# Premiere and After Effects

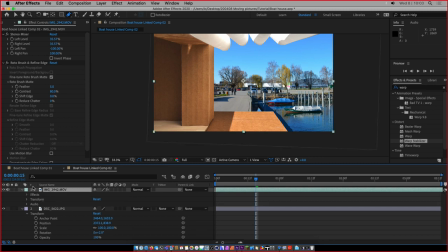(28:41)
Nope. Okay, it doesn't work. So I'm just gonna delete this guy, and what I'm gonna do another technique which I know works. I'm just gonna create a new, let me try something. Yeah, there we go. Okay, so what I did is, instead of creating the shape inside
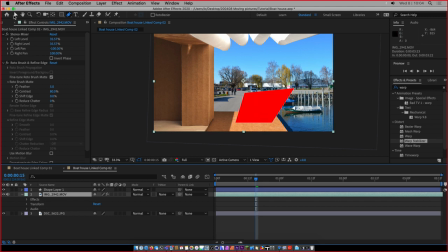(29:02)
the movie layer, I just created a new shape. So now it's on top. So I'm gonna do this again, just so it's clear. I'm gonna delete it. So I have nothing selected here, and then I take the pen tool, and then I just draw this shape like this.
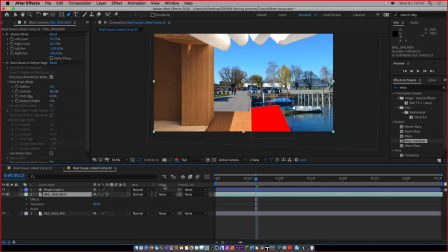(29:19)
And then I'm gonna come in my video layer, and there we go. You see the target mat thing has come now. And now it says alpha inverted mate shape layer one. Shape layer one is this guy I've created.
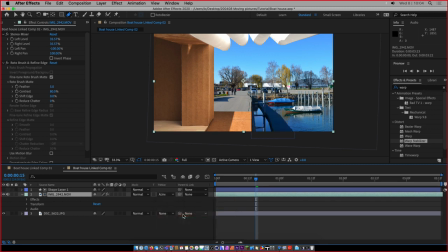(29:33)
So I want to say, hey, use this as a transparency object. And then boom, it's gonna select my shape, and then it's gonna make it disappear. And then you can come back, select the shape, and still edit it. So you can come like this, and you can still, well,
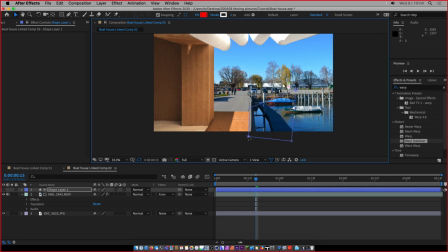(29:50)
change it. There we go. Change it like this and change the cropping. And maybe actually I want this to be cropped here. It doesn't look so good. Looks like the wood is very thin. So I'm going to come back here to the edge here and say that's good. One last thing I want to do is to change the background.
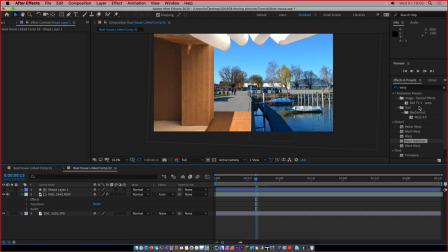(30:07)
Right now the background is a little bit too bright and popping out, so I want to make it a little bit more desaturated. So I'm going to come here and open the color correction tab and come to
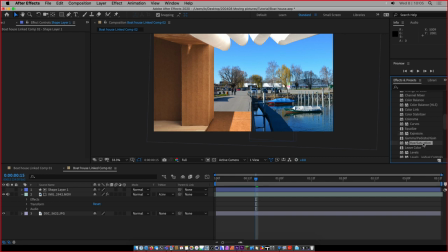(30:21)
the exposure, there we go, or hue saturation is better, and then drag this on top of the picture. And then now I can say, hey, I want this a little bit more desaturated, so it's not as popping as my main element.
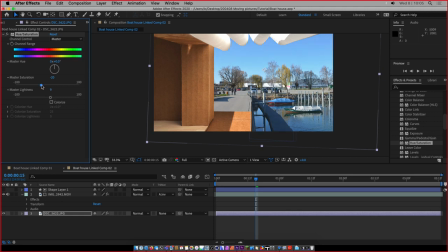(30:38)
And then I'm gonna make it a little bit more light as well, because when you take pictures, things which are in the background are always a little bit lighter, kind of atmospheric perspective.
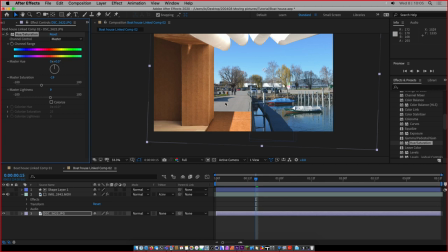(30:53)
And this is just really basic. And okay, I'm happy with this. I'm gonna save, go back to Premiere.
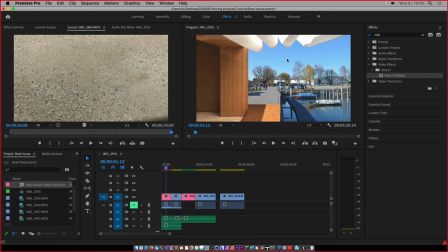(30:59)
And then I can see that in Premiere, my clip has updated and I can see now my composition. And you can see it's red because it needs to be rendered. So you can hit return on your keyboard and it's gonna bring the rendering window and it's gonna render this this little bit here.
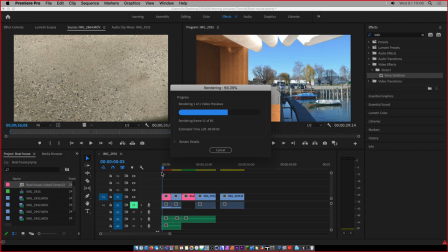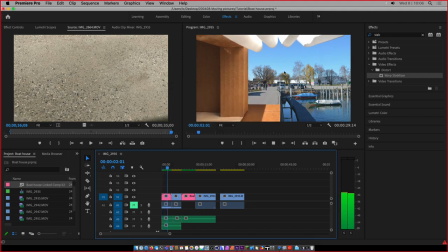(31:28)
And now it's gonna play properly. One thing that maybe you can improve is you can see if I zoom in here,
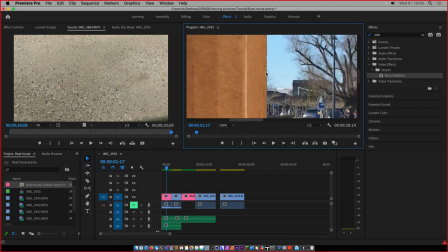(31:39)
you see the edge is a little bit not so clean. It has a little little teeth.
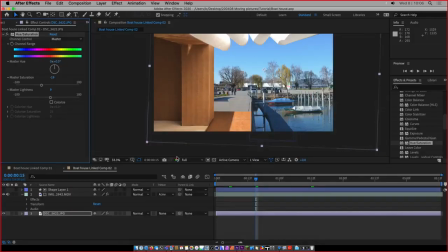(31:46)
And the setting to do this, hello Siri. The setting to do this is here in the composition. You would come onto the video clip, open the effect tab into the roto brush.
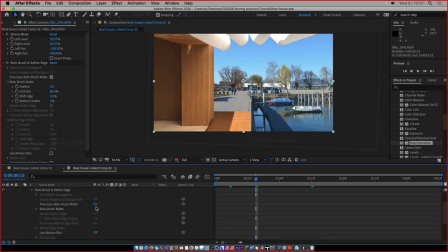(32:02)
The roto brush is what we've cut out, and you can say fine tune auto roto brush mate. It's on brush mate. There we go. So roto brush mate, and then increase the feather by a little bit. The feather makes the edge a bit blurry.
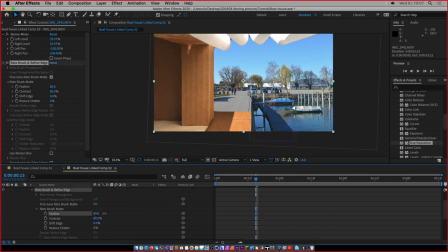(32:22)
So if you make it a very high amount, you can see you start to have a very blurry edge, but maybe something like 30 will be more appropriated.
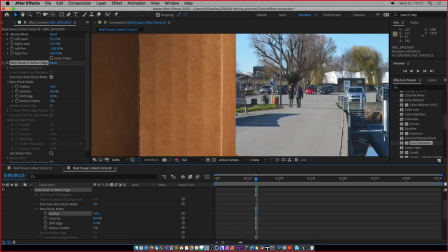(32:35)
And you see now it's a bit blurry and it's not as a hard edge as before.
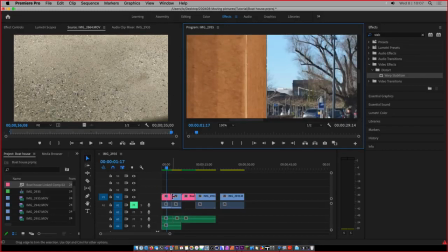(32:41)
Okay, that's good. So on to the next shot.